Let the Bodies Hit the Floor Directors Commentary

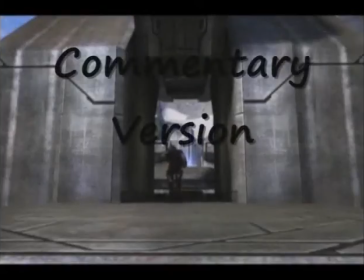Let the body sit the floor. Let the body sit the floor. Let the body sit the floor. Let the body sit the floor.
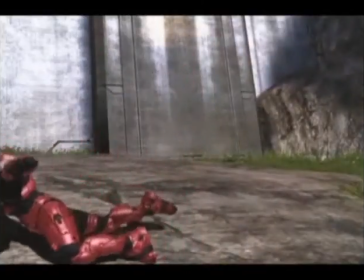Hello, this is JigJigMaster1, coming to you live on YouTube.
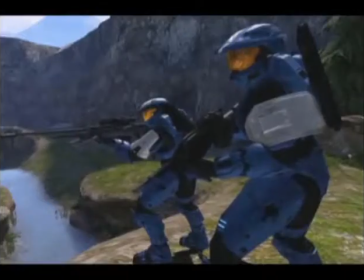Not really live, you know what I mean. This video took... didn't take very long to make.
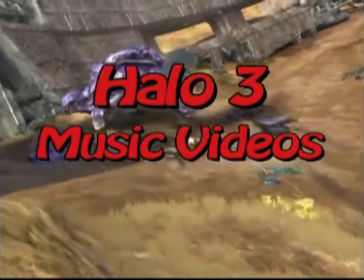this clip this entire video was using the song let the body to the floor from
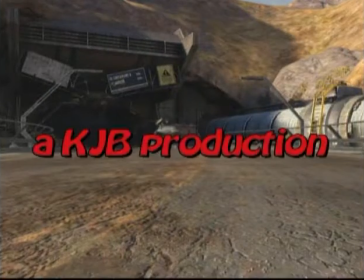disturbed and the clips that i'm using is from a music video made by
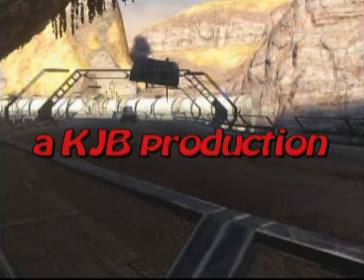my guy on machinima.com and i'm just commentating it
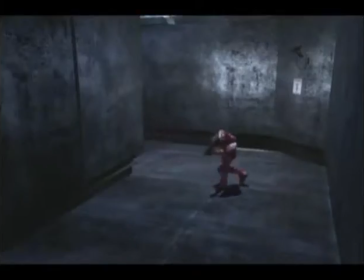my own video i tried making the thing go with the beat by slowing it
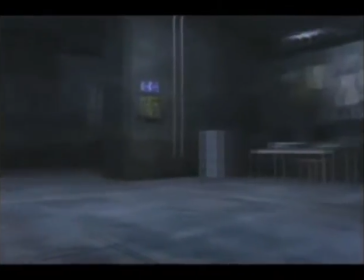down or maybe even speeding it up well as
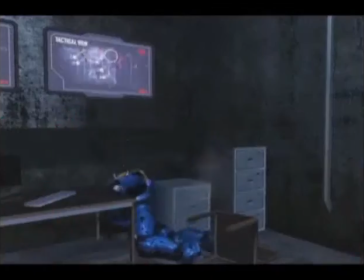shown here slow down speed up make look cool I
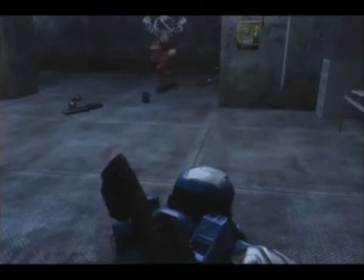did none of these acting but I am just the remix and
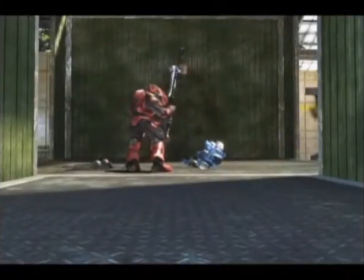don't forget to subscribe to me here
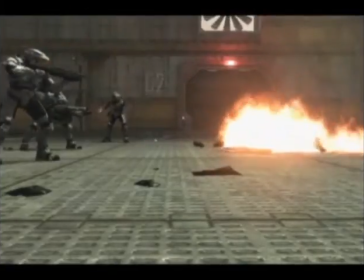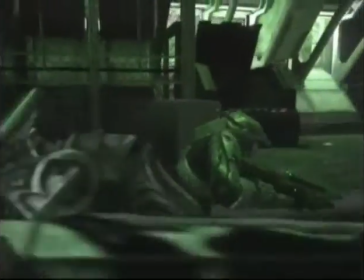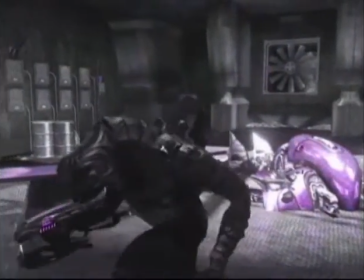it comes here comes the great part
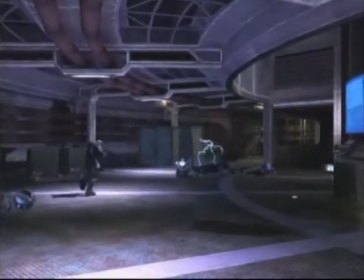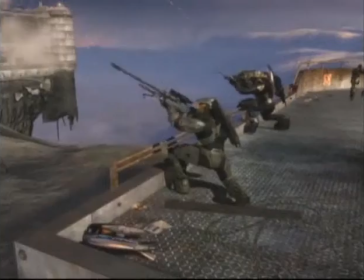One, something's got to give Two, something's got to give Three, something's got to give Now
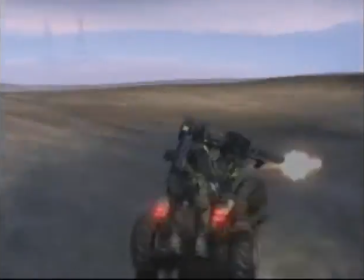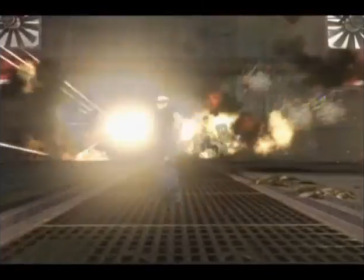Another flip
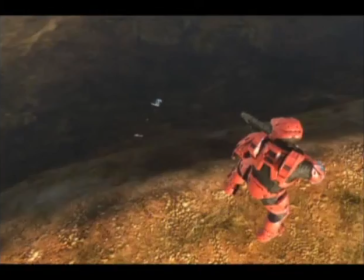That, that following guy Was based on a guy Who was trying to do the I can I believe I can fly song
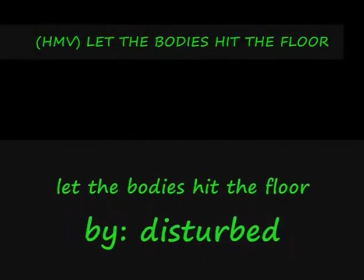And There's the end There you have it, folks.